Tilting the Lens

So one of my favorite uses for tilt shift lenses is using the tilt effect to create a miniature look.
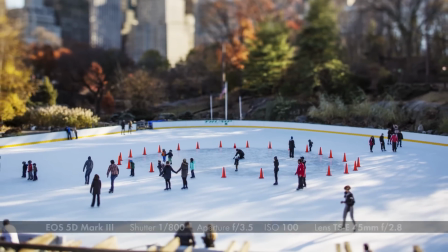I've learned quite a few things over several years on how to make that work best. First of all, your location relative to the subject is really important.
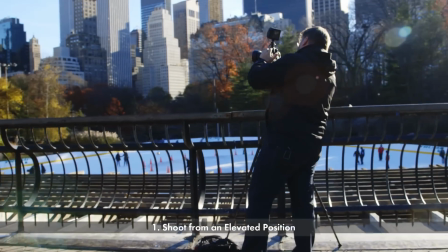[0:28]
You kind of want to be elevated. I would say anywhere between one to three, maybe four stories higher than your subject.
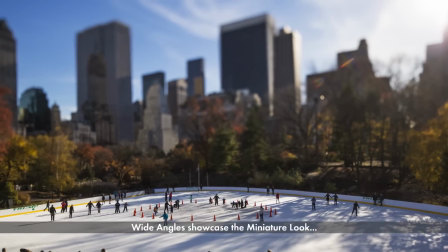[0:34]
Also, I would recommend you shoot a little wider than you think because you want a good sense of place. If you're shooting too tight, it doesn't really quite work as well for me.
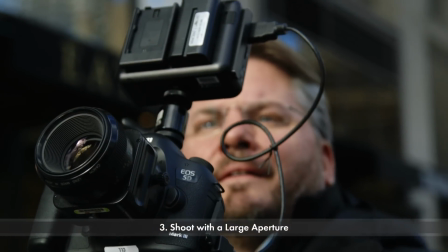[0:43]
Try to shoot wide open or maybe one stop closed down so you get a good amount at the field, not too much. If you get too much at the field, if you're shooting at F8, F11, or F16, you're going to really minimize the effect and it's not going to work as well.
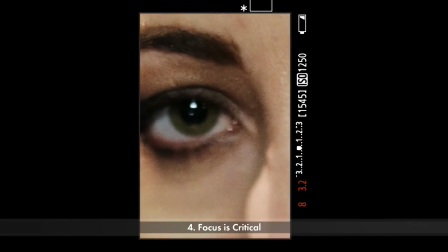[0:54]
And lastly, make sure you use the magnifying tool in live view.
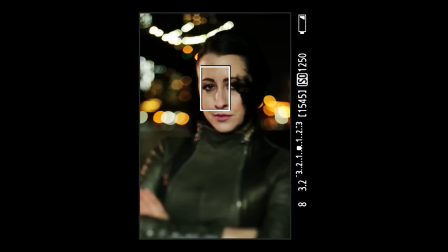[0:59]
You'll find that the focus is really critical and you want to try and focus on a spot that's actually interesting. You want to leave the eye somewhere. Try to tell a story with this technique. don't just do it for the sake of doing it and that way hopefully I get some good results so we're gonna go to a woman rink and see what we get and demonstrate how to do the tilt shift effect with the tilt shift lenses.
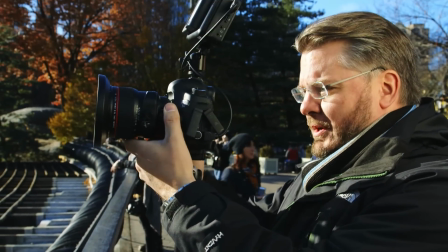[1:21]
So when I arrive on the C I'm gonna go ahead and compose the frame just the way I'd want it to. I'm gonna try and keep the buildings pretty rectilinear.
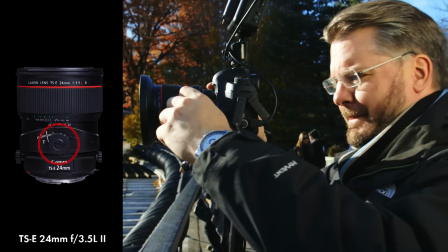[1:27]
I'm now going to go ahead and tilt up a little bit and you'll see that as I do that
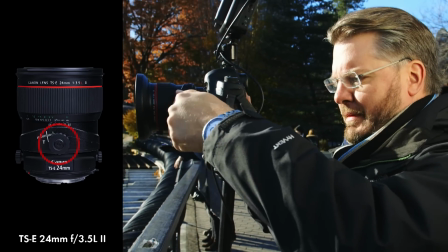[1:34]
the composition changes ever so slightly and I might want to make a small adjustment in this case I'm
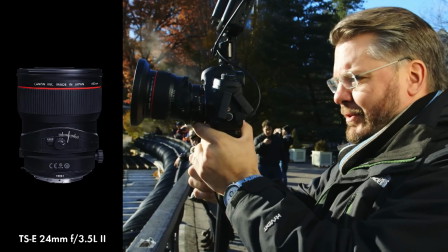[1:41]
I'm going to go ahead and lock the lens and I'm going ahead and tilt the camera down just a little bit.
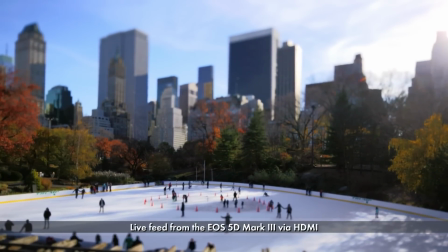[1:47]
There you go. Perfect. And now here comes the critical part.
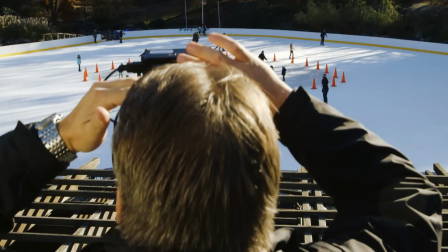[1:52]
You got to pick a nice point that you want to keep in focus. I'm going to punch in. There we are at 10 times magnification.
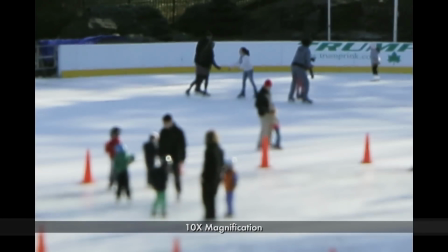[1:58]
Remember we're wide open on the lens. We've got almost no depth of field. And you've got to make a choice. Either you can stay with the little skaters there in the center of the frame taking their lesson.
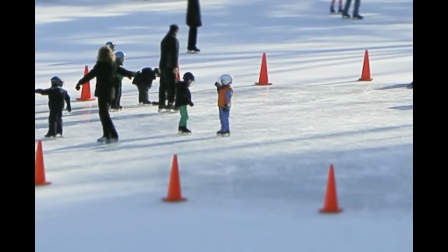[2:07]
You can see the coach right there. and that's going to be a nice subject of interest especially in time-lapse or you can pick the skaters in the foreground.
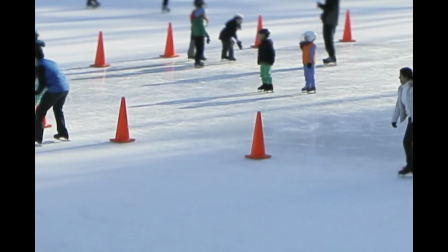[2:15]
It's just how critical the focus is. In this case I'm gonna go ahead and pick the little skaters in the center because they're gonna be kind of a continuous source of dependable motion.
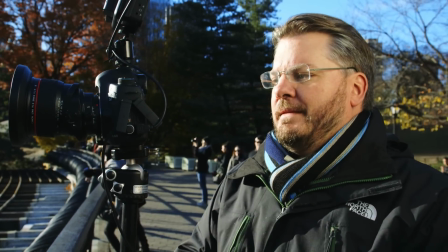[2:23]
Go ahead and fire a frame off and there you have it. In this case I'm also going to connect a time-lapse trigger from Canon the TC80N3 into the time-lapse
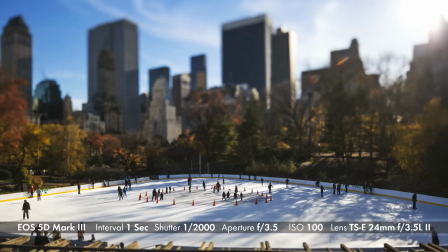[2:34]
port or the trigger port and we're gonna go ahead and fire a series of frames one frame every second for about five or ten minutes and we can get a time-lapse of this shoot and we can also shoot a little bit of video as well in the regular video mode on the 5D Mark III. This will work with HDS-LARS as well as any motion camera whether it's a C100, C300, C500, any motion camera with an EF lens mount will work with these tilt shift lenses just great.
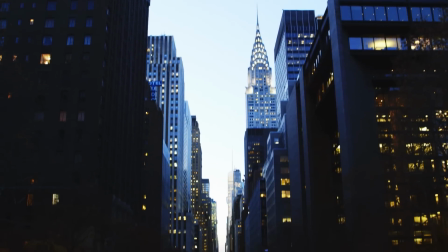[3:00]
So here we are in Tudor City looking up 42nd Street looking west. I'm gonna go ahead and use a 90mm tilt shift lens and use the tilt function vertically so I can actually make it look like a miniature effect if you will.
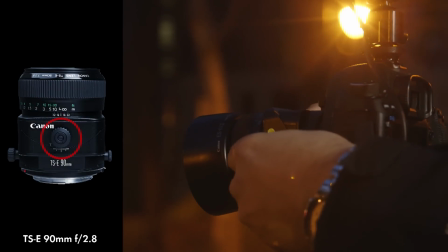[3:13]
I'm going to focus on 2nd Avenue. I'm going to go ahead and tilt my lens up. Recompose a little bit.
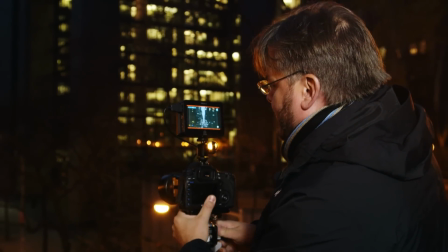[3:19]
I'm going to lower the camera slightly.
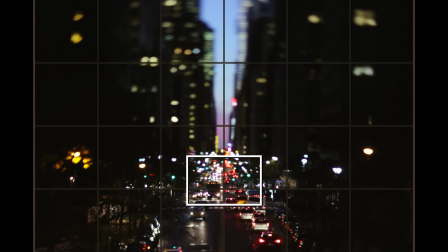[3:23]
There we go. Make sure that it's aligned dead center. Go ahead and punch in on my focus.
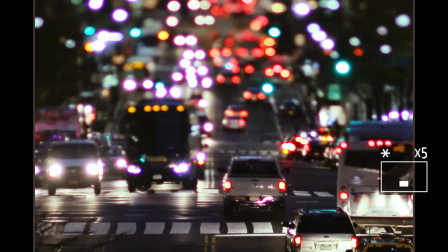[3:29]
I'm going to focus it right there on 2nd Avenue. You can see the traffic coming through.
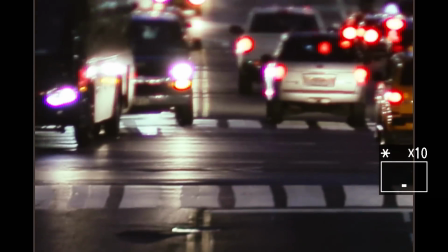[3:35]
Punch in real carefully to make sure we're good. You can see it's very critical focus, especially with a 90mm lens.
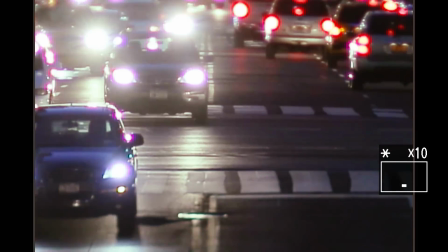[3:42]
I'm going to pick the middle of the street in this case. I'm going to wait for cross traffic to be going north to south.
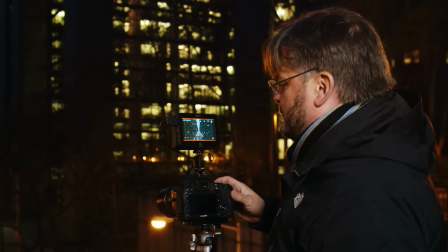[3:49]
Alright, there's a good composition. We're going to drag the shutter a little bit lower, get a little more exposure.
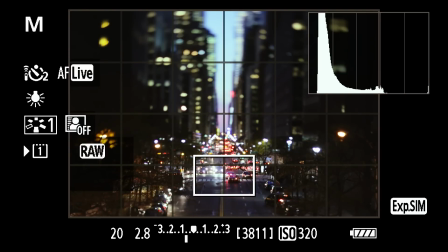[3:55]
Look at our histogram again. See it's pretty healthy, it's spiking a little bit on the right.
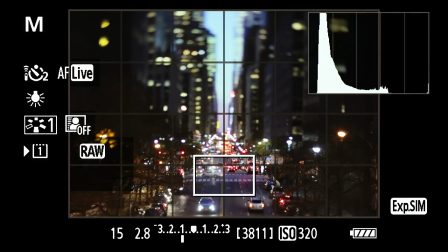[4:01]
We're not really Probably go a little more, a little more detail on the shadows without losing too much.
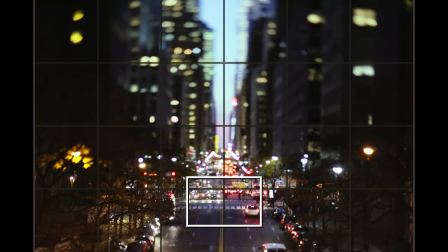[4:08]
And there we go.